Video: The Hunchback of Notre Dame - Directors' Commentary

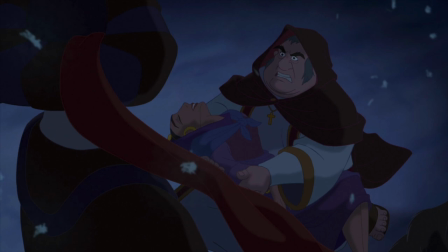But all the snow you see here is particle system snow done on the computer. And even that blowing mist, it's the same snowflakes re-exposed, but with a huge blur put on them, so that they follow the exact same path that the snowflakes do.
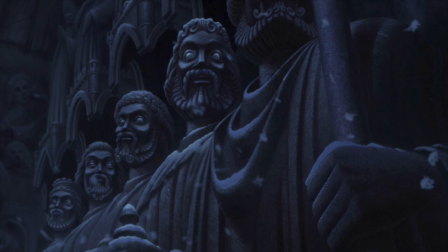Something interesting you'll see coming up here is, if you watch the Statue of Mary, WHEN THE LIGHTNING FLASHES, HER EYES SNAP OPEN.
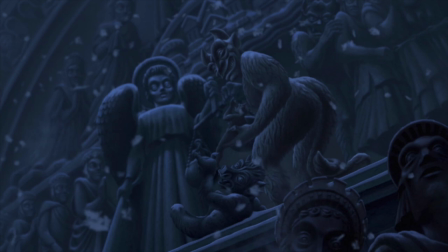SO NOW IT'S NO LONGER OUR LITTLE SECRET. YES. IT CHILLS CLOTE FROLO TO THE BONE. BUT IF YOU LOOK CLOSELY, YOU'LL SEE IT HAPPEN. WE THOUGHT IT WAS KIND OF EERY AND COOL, BUT NO ONE NOTICED BUT US. OKAY, DON'T BLINK.
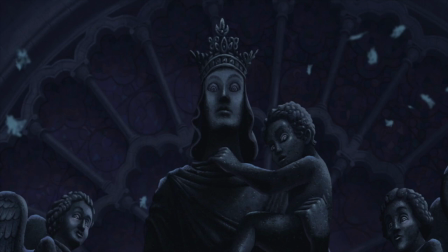HERE IT COMES. HERE IT COMES. AHH! OH, THERE IT IS. THAT WAS SCARY. IT GOT ME.
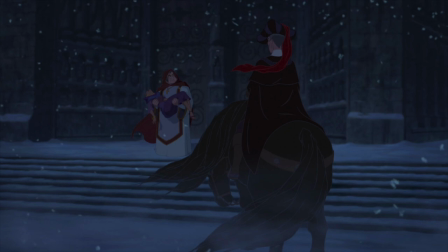THIS HOLD MUSICAL OPENING NUMBER HAS A, I THINK ALLEN AND STEPHEN ARE REALLY INSPIRED BY THE LATIN MASS. Yeah, actually, the Requiem Mass by Mozart. Mozart, yes. I remember him. So we played that over an early boarded version that was basically just a dialogue version,
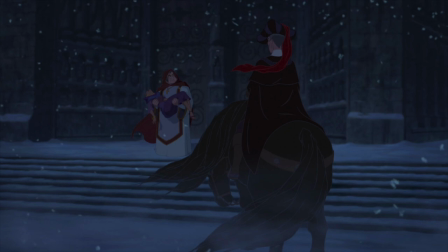and we played the Requiem Mass over it, and Stephen got really excited and said, just a minute, and he ran off and ran back with this. Beautifully done. Yeah, it's really one of our favorite sequences in the movie. Give me ten minutes, guys.
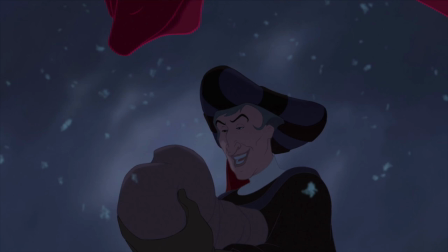I love this transition, this little cape coming in, and you're back at the puppet show all of a sudden.
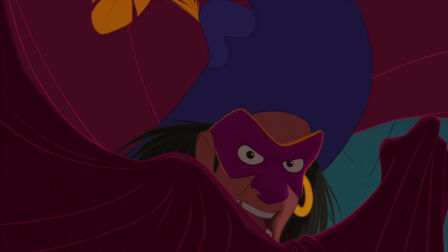This was also the, it was decided at this point that would make Clopin sort of the narrator of our story, which was kind of very theatrical in nature and I think really appealed to Stephen Schwartz kind of in a Pippin-esque kind of way to have this performer character be the one who
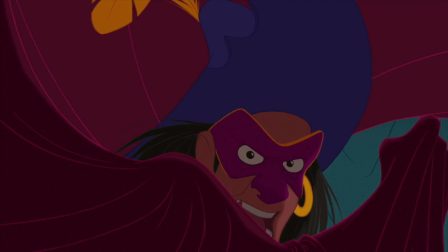sort of takes you through the story. A little of that, a little of cabaret. Yeah.
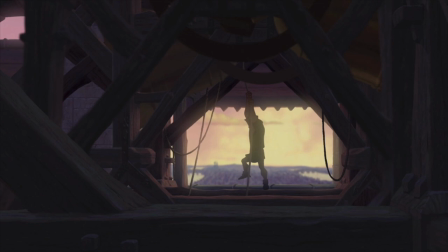There's some big computer-generated bells put in a traditionally painted background with beams of light coming through,
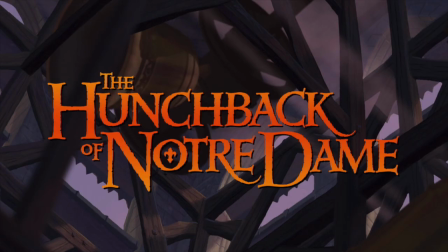with light motes and dust in it, and the title comes on, and it's just a beautiful thing. This movie is a real hybrid of traditional elements and computer graphics elements. There's fewer stand-alone computer graphics sequences like there were in Beauty and the Beast and more an integration of the two.
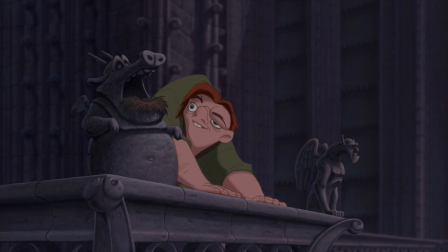This is the first time we actually see Quasimodo. We've kept him in the shadows all up until this point, kind of building him up as this mysterious monster. And when he actually turns his face into the light, we see that he has a kindly expression and a kind of a gentle manner.
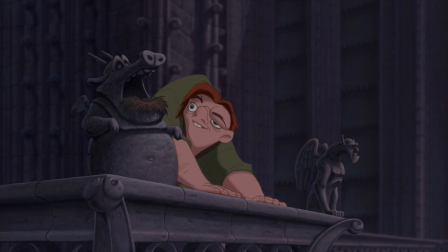And it was important to establish this right away and kind of get the audience on Quasimodo's side. We'd sit in previews when we were previewing the movie and we always wait for that moment when Quasimodo turns around and the audience would go, Oh, hmm.
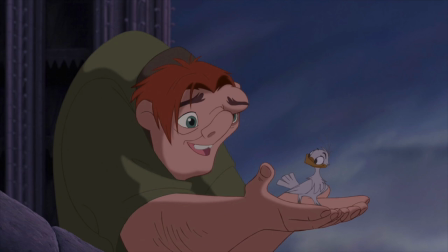But the audience had this expectation too, the hunchback of Notre Dame, that it's going to be a monster. Hollywood's treated Quasimodo as a monster for the past 70, 80 years. And so this is our chance to kind of show him, to show the audience that he has a heart.
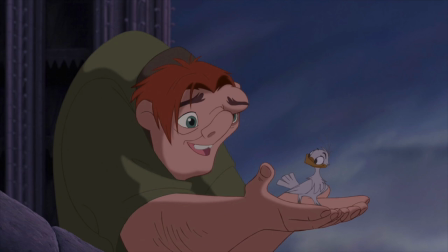He's not a bad guy. And it's really a credit to James Baxter, the supervising animator, to have brought that out in Quasimodo's performance. Pretty much from frame one, you see past the kind of misshapen exterior and really see into his heart.
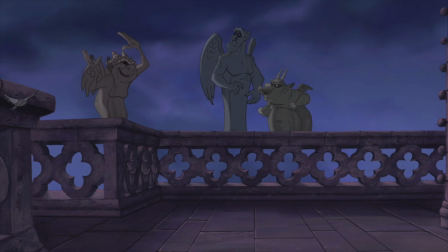So it was a really great job by James. Here comes our comic characters, Victor, Hugo, and Laverne. Yeah, these were actually kind of inspired by Victor Hugo, the author. In many passages in the original novel, he implies that two Quasimodo,
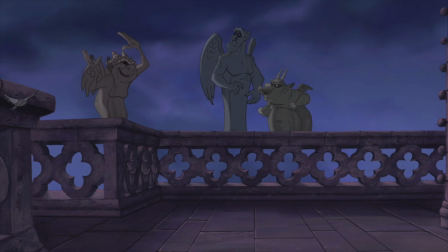the gargoyles that are all over the cathedral, are actually alive. He has long conversations with them. They appear to be speaking with him. It didn't seem like a real big leap of faith for us to actually animate them and give them voices and characters.
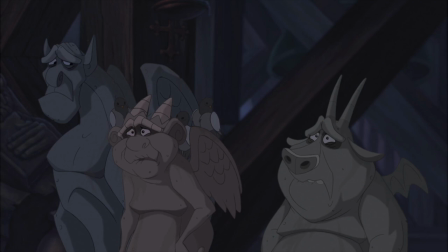One early idea for these guys was that they were outcasts. We never really played that in the story that much, but that they were kind of the stonemasons' cast-offs. Yeah, we... Since if you go to Notre Dame Cathedral now, you won't find these particular ones there.
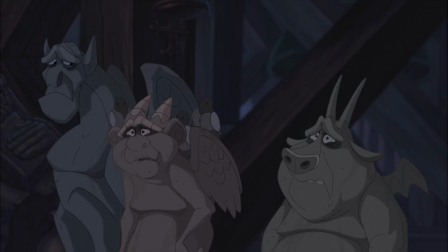These are the ones that the sculptor kind of, you know, didn't do as well. They're for sale in a Disney store. They can buy them there. One's got a chipped ear. and the other's got a broken tooth or something like that.